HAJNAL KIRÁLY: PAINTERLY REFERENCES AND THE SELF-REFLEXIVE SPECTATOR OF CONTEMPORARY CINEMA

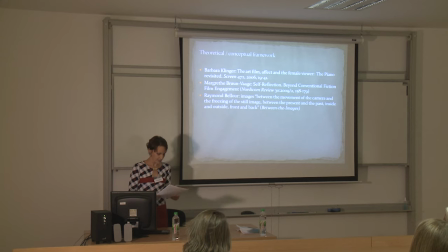4:04 In this regard, as Brun-Wage also suggests, the findings of the empirical research of the reader response theory bringing evidence of the so-called self-modifying feeling triggered by a static foregrounding
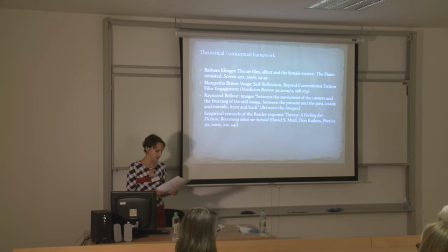4:22 can establish a link between the reflexive and the self-reflexive spectator. In order to illustrate my argumentation, I will use examples that are either thematizing the emotional effect an image can have on its spectator,
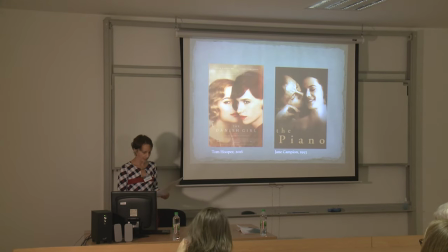4:39 the case of the Danish girl, or exemplifying the complex intertextual web of associations of an arresting image in the piano,
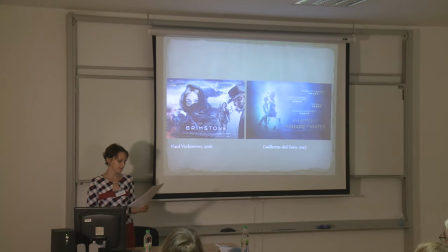4:51 and brimstone, and the shape of water.
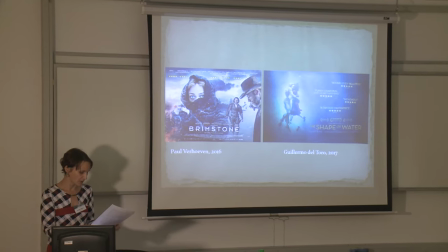4:54 I will conclude with an account of the emotional impact of framing in Loveless.
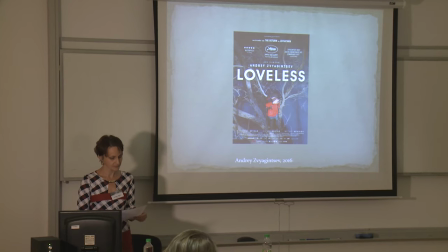5:05 The opening images of the Danish girl show a landscape with a group of leafless trees
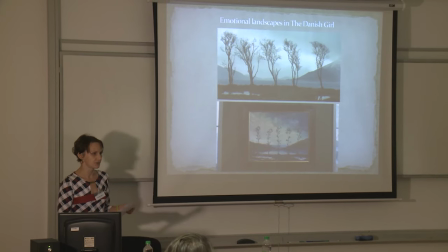5:13 emanating solitude and melancholia. The first scene of the film departs from the painted image of this landscape as contemplated by
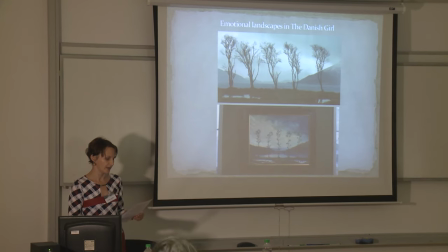5:23 artist Gerda Wagener at the opening event of a gallery exhibition of her husband's works.
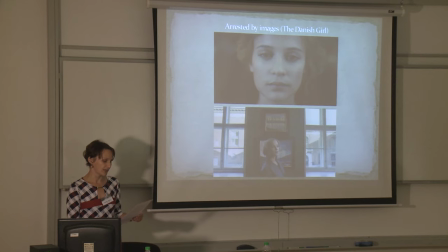5:31 She is visibly lost in the contemplation of this painting representing something about her husband that she intuitively feels but cannot name.
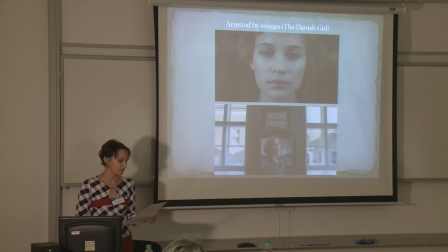5:43 The landscape turns back at the end of the film when after the death of her husband, whom she had supported all along his painful struggle to change his sexual identity, she visits the place depicted in the painting.
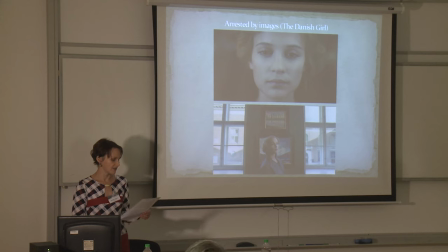5:56 The return to the initial scene as a narrative frame here appears as a structural tool closing a psychological process launched with the first shot.
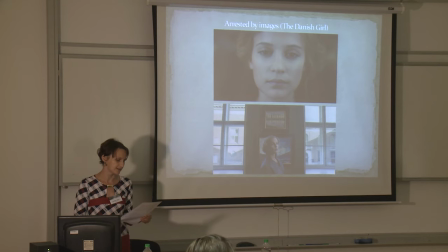6:12 I argue that the first scene models not only the position of a pensive reflexive spectator who is distracted, isolated from her fictional context by an intermediate image or as Raymond Belloux puts it,
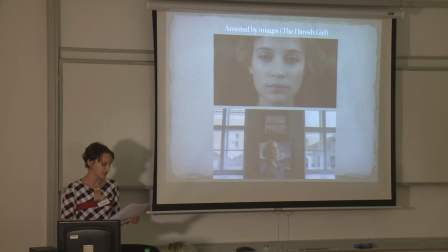6:27 pulls her out of this imprecise yet pregnant force, the ordinary imaginary of the cinema. The mise-en-scene, the gallery and the point of view shot thematized beyond the effects of suspension, freezing,
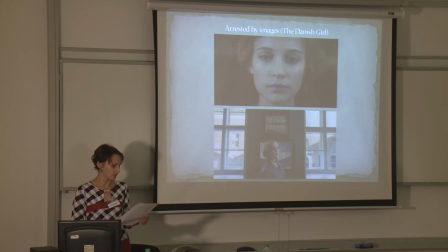6:43 reflexivity effects effects that enable the spectator to reflect on what he is seeing, also what she is feeling. The puzzling painting launches confusing emotions that later in the film will be voiced as tantalising questions about own needs in a relationship,
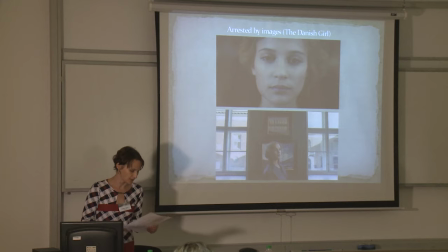7:03 the possession of the loved one, the limits of sacrifice, acceptance of the other and ultimately the capacity of unconditioned love.